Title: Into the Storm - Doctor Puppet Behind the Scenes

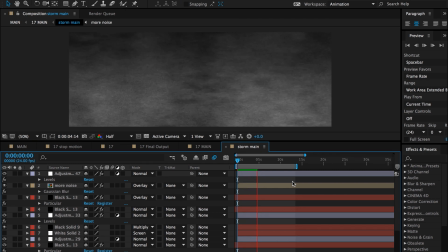So we need to make the storm extra big so that it's always in the frame. So this is the main background storm. So it's got a lot of static going on.
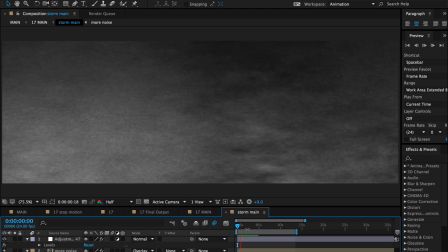Let's zoom in a bit. You can see there's that television static, but there's some clouds in there.
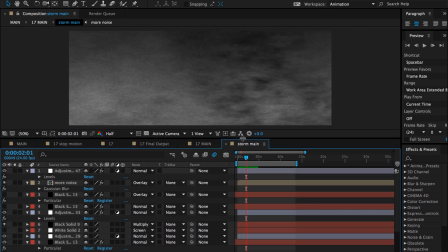So this also is achieved with a lot of different layers that have all kinds of effects on them.
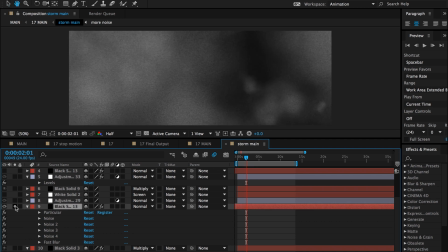So let me isolate one. We can see what's going on here. So just this layer here has an effect called particular on it, which is a particle simulator.
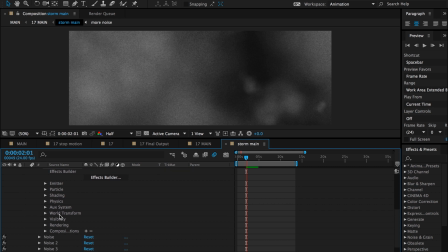It doesn't come with After Effects. You have to buy this separately, but it's a fantastic plugin that allows you to create all kinds of things.
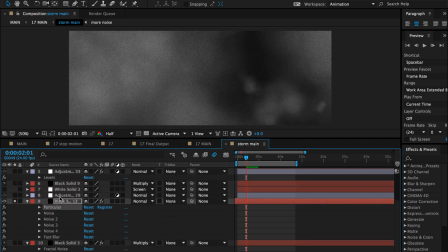It's a simulator, so you can use it to make clouds, you can use it to make sparkles, you can use it to make fire, explosions, all kinds of fun things like that. And this has applied to it a bunch of noise.
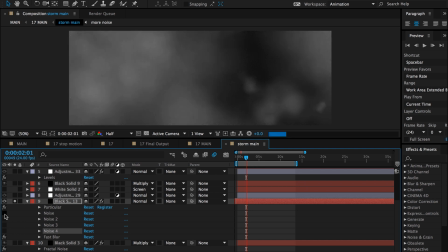So if we take those off, you'll see what it looks like without the noise. So let's zoom in.
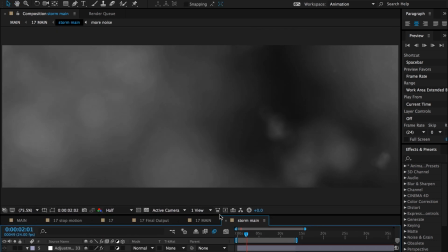So there is that kind of amorphous cloud thing in the background.
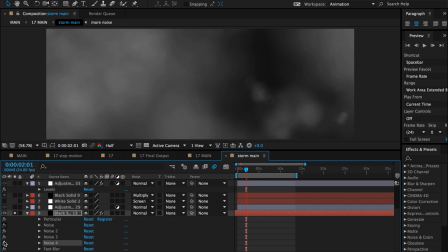And then we've applied noise. So it feels like television static.
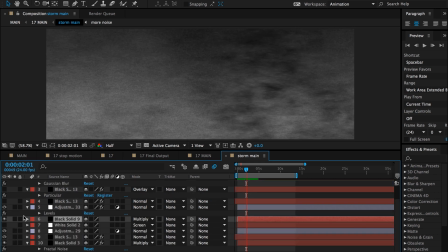And there's a few other layers that have similar things going on. There's a layer that just makes the top of it dark, just so again it feels like there's some depth to it.
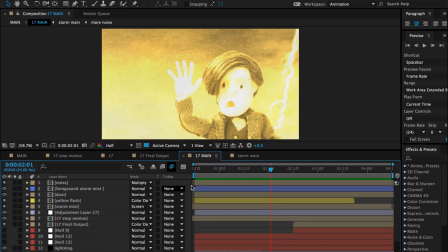Alright, let's see what else we have going on. Let me open up one of these foreground things.
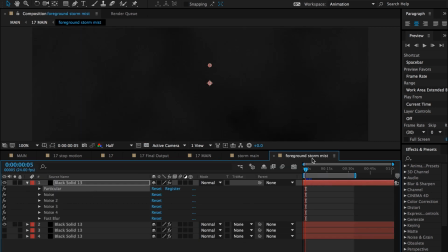Let's see, foreground storm mist. So here is another group of similar layers. They have particular on them, they have noise on them.
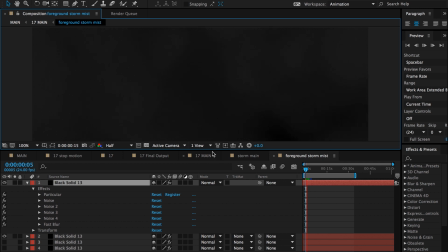You can see this one, it's a lot fainter, because these are just, it's kind of like a wispy foreground cloud.
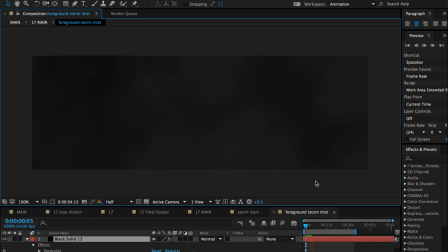You can see it's moving a lot faster though, because of course this is closer to the camera, so it's chunkier, it's bigger, it's moving faster because it's close. This is how we created the illusion of depth, is all these different layers that are different sizes moving at different speeds.
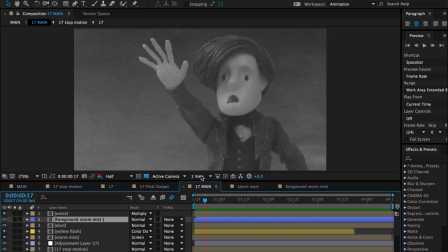Oop, keep opening the wrong one, there's just so many tabs. Alright, what else do we have?
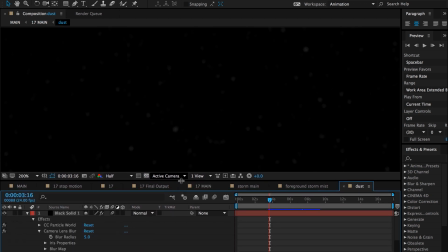Dust. So this is, if I can get it to play back. After Effects is not always great at playing stuff back. There we go. You can see this is more particles. I use a different particle simulator called CC Particle World. This one does come with After Effects.
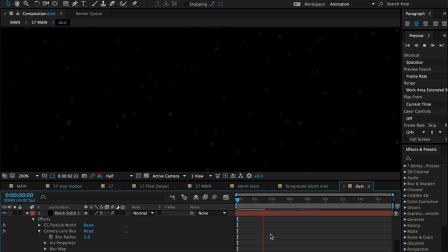It's another versatile particle simulator. So I used this to create these chunky pieces of dust that are moving around close to the camera. So again, this just, it adds depth. It also shows you how fast the wind is blowing, because of course you can't see wind.
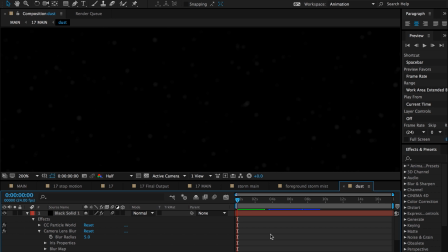You have to use something like dust to show the audience that it's windy. Also, of course, the puppet's hair was moving in the wind.
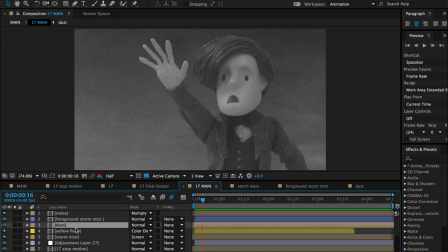And that is how we show that he is inside of a windy storm. Now there's also lightning in this shot.
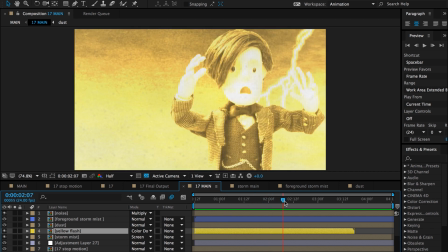You can see that here. So the trick to create convincing lightning is it's very quick. It can flash on more than once. If you don't want any fork of lightning to be on the screen for more than a single frame.
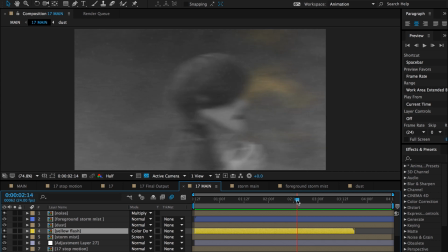As you can see, that one appears for one frame, it goes away. Oop, okay, I missed it.
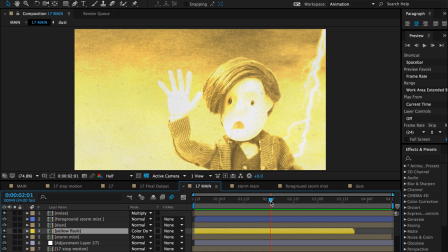It's on, yeah, there's here, it comes on, it moves, it's gone again, then it comes back.
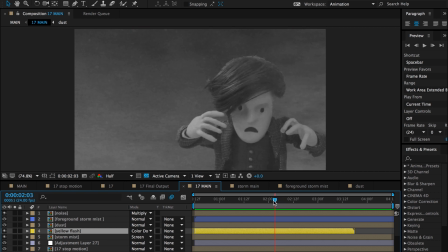And that's a nice use of our selective color in this episode, where really the only color is in the flashback clips and the light.
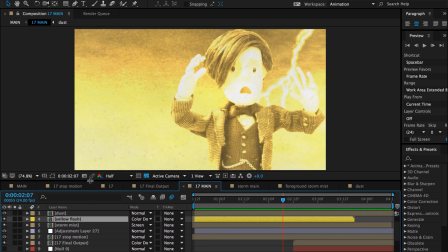So let me find the lightning. It's a layer down here. Here it is.
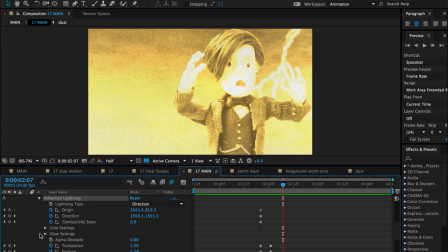So this lightning is created with an effect called Advanced Lightning. This also comes with After Effects.
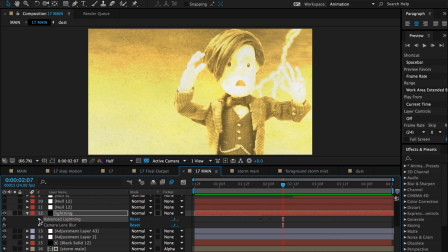It just makes really convincing lightning, and you can use all these controls to move it around and stuff.